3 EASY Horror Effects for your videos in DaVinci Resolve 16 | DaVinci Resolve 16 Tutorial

What's going on, guys? Welcome back to the channel. For this Halloween special, I've got three cheap and easy effects that's going to help you guys out, make your videos a lot more creepy and scary to your audience. Let's get into it.
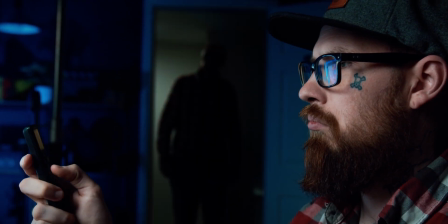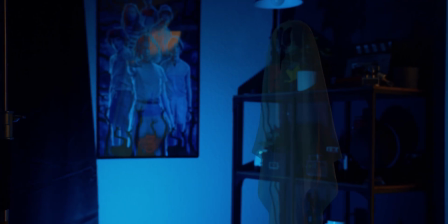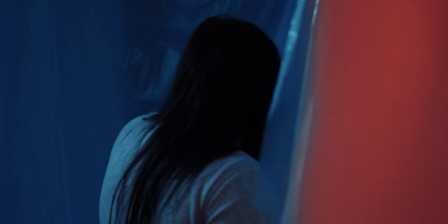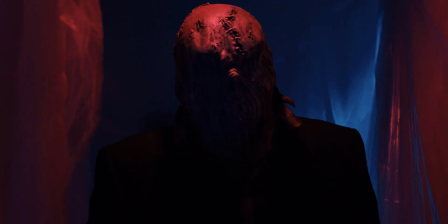Halloween is probably one of my favorite holidays. There's just something about scaring people that I think is super fun. Today, we're diving into three easy effects to help make your guys' videos a lot more scary. The first effect is inspired by David Sandberg's Lights Out. It's a really good short film. He actually even made it to a full feature film. I will have the link for the short film in the description below. If you have not seen it, I highly recommend it. Step number one is I recorded me acting it out, picking up the remote, leaving the camera recording,
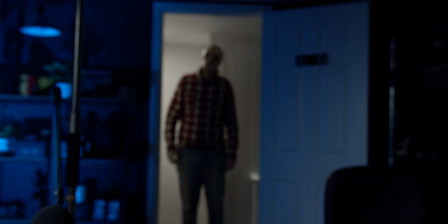[1:17]
not touching it, and then I went to the hallway, acted out, just standing there being a little bit creepy. I had a mask, I think from last year, that I put on just to make the outline of my body a little bit different.
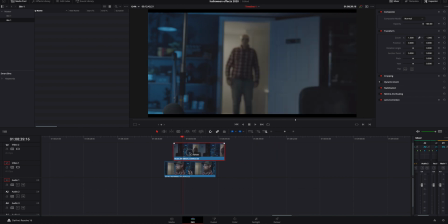[1:28]
Once I got my footage inside DaVinci Resolve, I stacked the two clips on top of themselves, roughly kind of lining it up where I knew I needed to be.
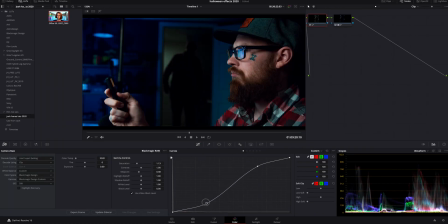[1:35]
Then I went into the color page and I went on ahead and darkened that top clip, so it kind of looked like the light was shutting off, even though it wasn't.
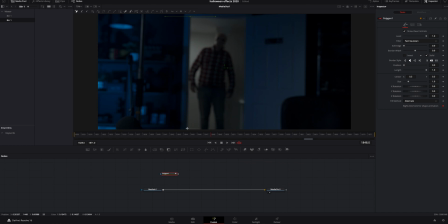[1:44]
I then went inside Fusion and I went on ahead and masked around that top clip. That way it was just the door frame inside there, nothing else. I did feather it a little bit so it blended a little better.
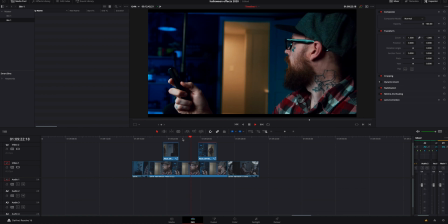[1:54]
I got back into the edit page and then I just cut to where I needed it to be anytime I turn the remote on and off. Anytime I've got keyframes like that and the camera's been on a tripod, I'm normally gonna add handheld effect on top of it.
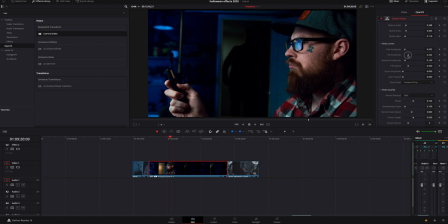[2:06]
DaVinci Resolve has a great one built in and you can really change it if you want it to be really strong handheld or very subtle. Something that will help you guys out with this effect is making sure you shoot a long enough or multiple takes of it.
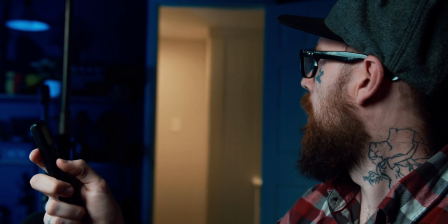[2:18]
Especially if you're standing by the door, you want a good 30 seconds to a minute, depending on how long this effect is gonna be, so you have a lot to choose from.
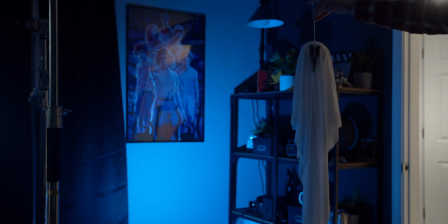[2:27]
Creepy effect number two is the ghost floating. So I went on ahead and shot me holding this cheap dollar ghost that my wife had hanging downstairs. It would work a little bit easier if it was straight fishing line and to the head, but I just grabbed it from where I could. It wasn't a big deal.
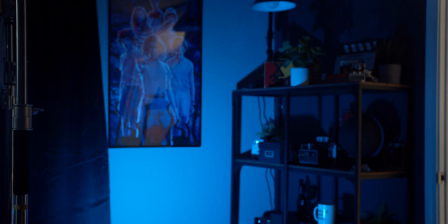[2:42]
And then I wound up leaving the camera again on a tripod, getting a clean plate, which if any of you guys don't know what a clean plate is, you're just filming for a while. Don't take a picture because sometimes your cameras, if not every camera, has some kind of noise introduced into it. And if you pause it, all that noise stops. So I do recommend getting a lot of a clean plate before you would finish your scene out.
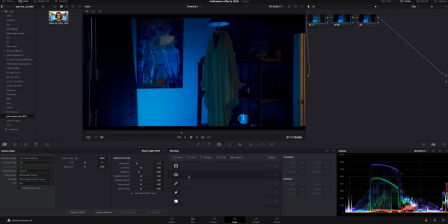[3:04]
Once inside DaVinci Resolve, I stacked the two clips on top of themselves. I then went into the color page and I actually used a power window to mask around the ghost. It's really easy. If you guys have not seen any of my tutorials on masks or power windows, I will link some in the description below.
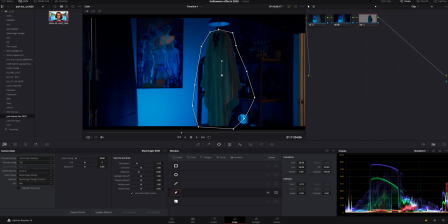[3:20]
I'm not gonna dive into a whole lot about that because I've hit that multiple times. I then tracked the power window by moving it every 10 or 15 frames, adding a keyframe. I didn't use the automatic tracker because sometimes it does not work. So I added a keyframe, went 10 or 15 frames in, added another keyframe, rinse, rather repeat. The last thing I did to sell the effect that it's kind of more see-through is I just turned the blend mode down a little bit,
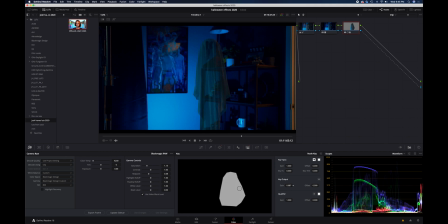[3:43]
I think around 50%, just so there's a little bit of bleed through the ghost and it looks a little bit more transparent. And the final effect actually looked pretty good. Of course, this is a very cheesy effect, but again, it's not that hard to do.
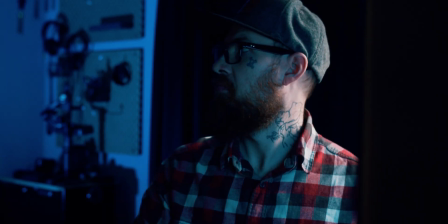[3:57]
And if you're trying to go with that kind of spooky, funny genre, this would work really well for that. The third scary scene did not require any effects on top of it at all in post. A lot of this I picked up at the store.